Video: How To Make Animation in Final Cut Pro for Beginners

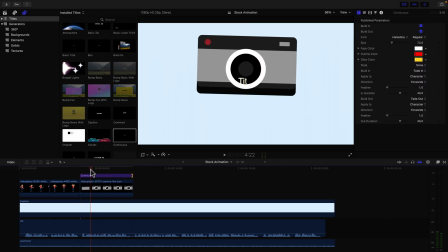Make it as long as our scene. And right now you can see it here. It's in the middle.
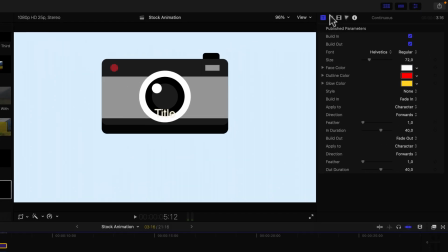So let's select our title. Go to this tab, the position. Move it a little bit out of the way like this. For the text, the name of the company was photoshoot123.com.
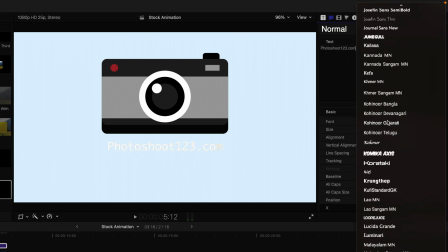All right, so for the font, let's go ahead. Personally, I really like Montserrat.
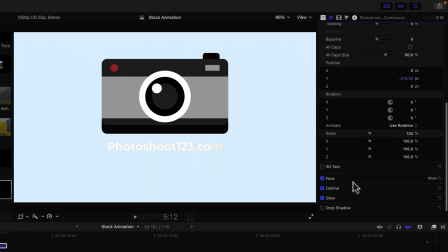Let's go with bold. And then if you scroll down here to face, click on that, you can actually change the fill color.
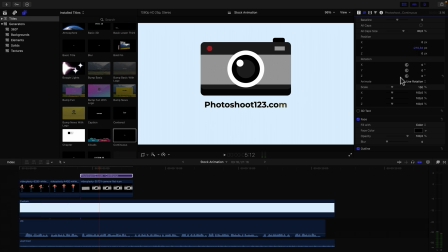So I'm going to go with black like this. Okay, and now let's just make it a little bit larger. Let's say 92 and move it a little bit down like this. All right, cool. Now let's play back what we have all the way from the beginning and see what we have.
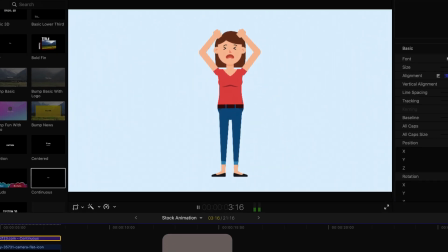Tired of taking selfies? Are you stressed in front of the camera? At photoshoot123.com, we got you covered.
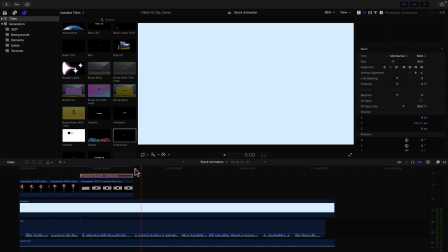Update your...
All right, that looks really good. Let's continue and see what the next sentence is.
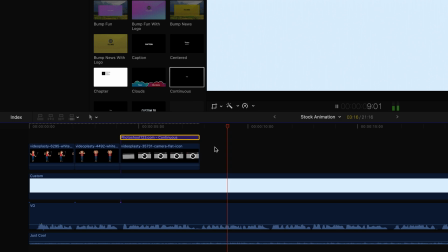Update your LinkedIn profile with a professional photo.
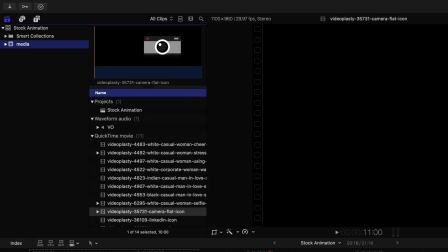All right, so in this next scene, I'm going to go back to my media to see what I have here. So I want to make things a little bit more dynamic. So in this scene, I'm going to use two elements at the same time.
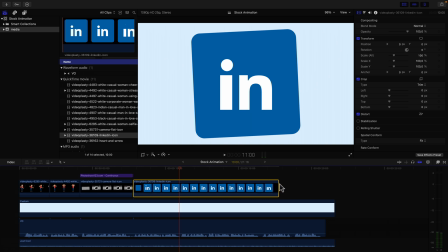So the first one is this LinkedIn icon animation.
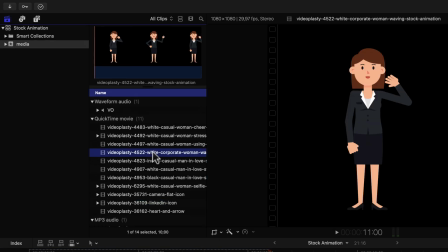And the next one, I actually have the exact same character, but now just a little bit more formally like this.
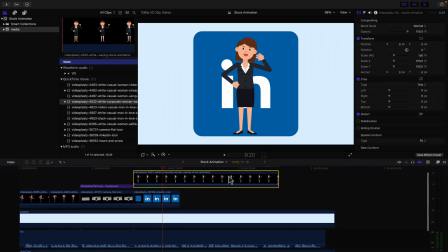So I'll drag this as well here on top and trim the end so it matches the timing. And right now I need to adjust the composition a little bit. So first, Let's select the logo with the scale.
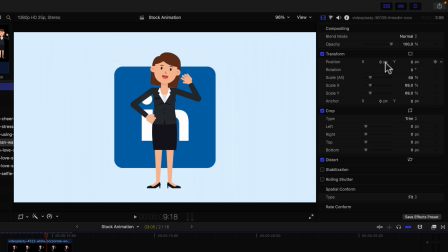Make it a little bit smaller. Maybe move it a little bit to the left like this.
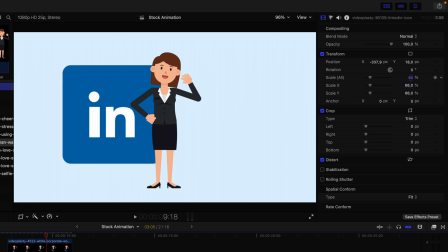Maybe a little bit higher. Make it smaller. All right.
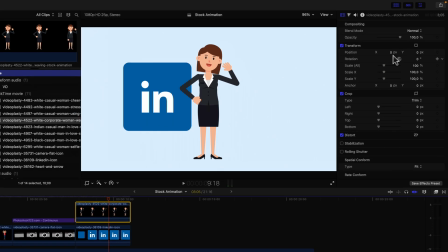And select the woman as well, the character, and just move it out of the way on the right side.
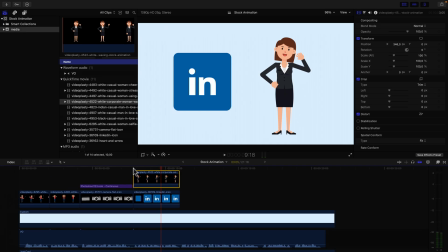So now everything is more balanced. And you see it's very dynamic now because we have two elements on screen at the same time.
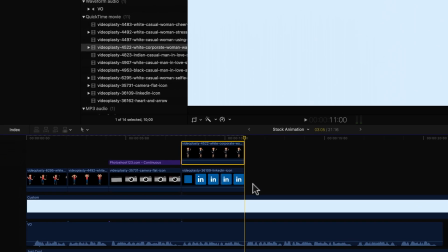So in the next scene, let's see.
Or update your dating apps.
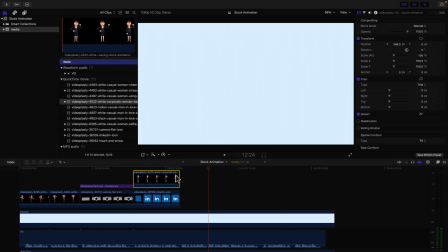All right, so in the next scene, we're talking about updating your dating apps.
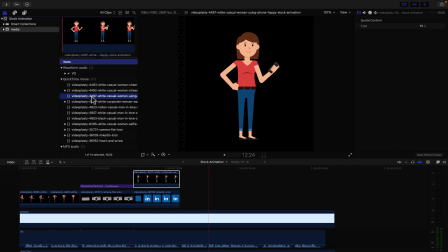So we go back to the same woman, this time using a phone. I'm going to put this here.
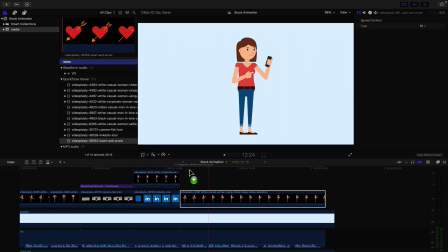And I want to use an icon as well. So I actually have this one with a heart. So I want to keep things dynamic.
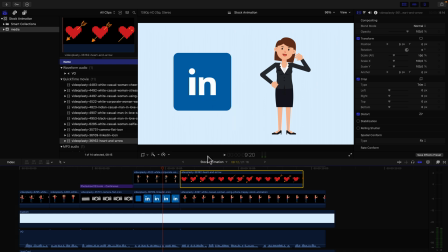Here we use the icon on the left. And in this case, I want to move the icon on the other side.
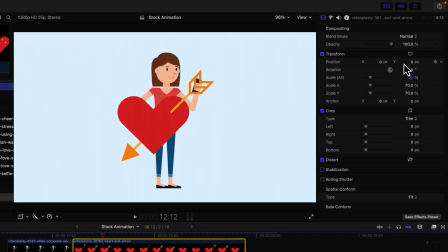So I'll just make it a bit smaller like this. Move it to the right, maybe a bit higher. And then select the woman as well and move it a little bit to the left.
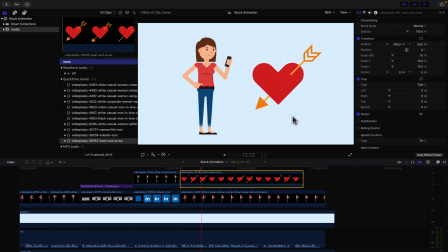All right, looks pretty well balanced to me. Okay, so now, again, this is a 10-second clip, and I only need the best 1 second out of it. So the one that I prefer, the best second, is where she, here in the beginning, where she's moving her hand to touch the phone, right?
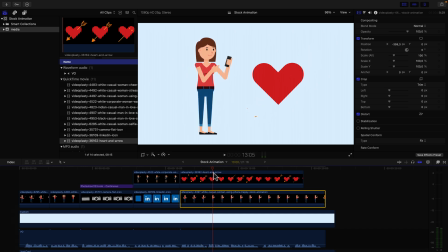Because that's basically the action.
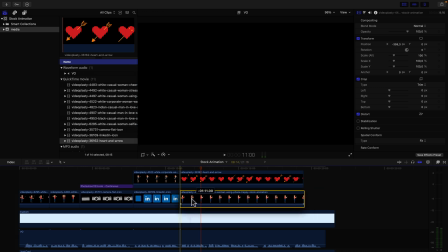So I'm going to trim the beginning of that, move it all the way to here, and then I think, let's see where the scene ends.
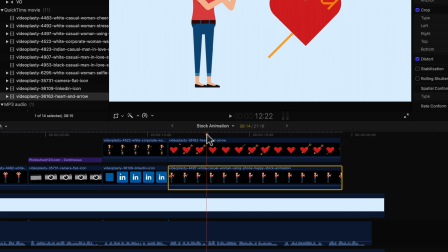Or update your dating apps.
So around here on the voiceover, this is where the scene ends.
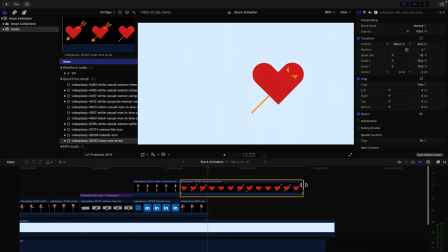So I'm going to trim the ending of both clips. So it's pretty cool. Here we have two elements. Here we have another two elements, but switching places.
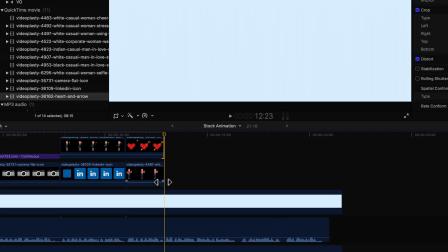Pretty dynamic. So let's see what the voiceover says next.
And have people literally fall in love with the new you.
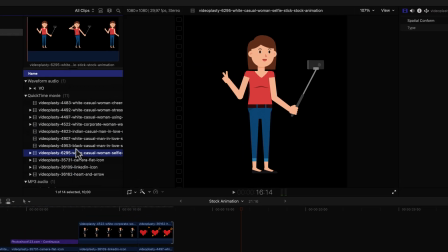All right. So this scene, actually, I wanted to go a little bit further and make it even more dynamic.
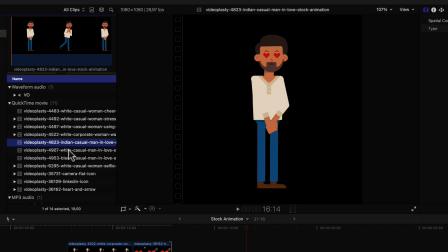So I have this animation of three different guys of different ethnicities falling in love.
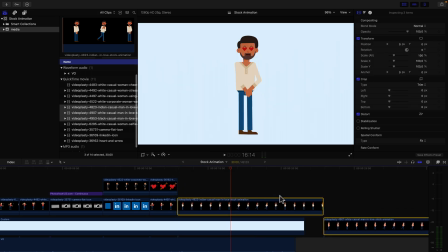So I'm going to select all three of them and drag and drop them here. And as you can see, it kind of adds them one after another.
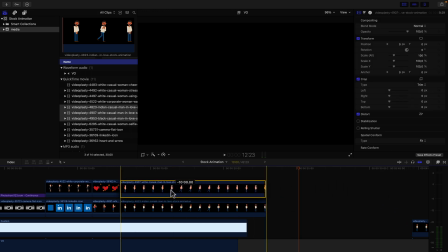So I have to move them here on top of each other.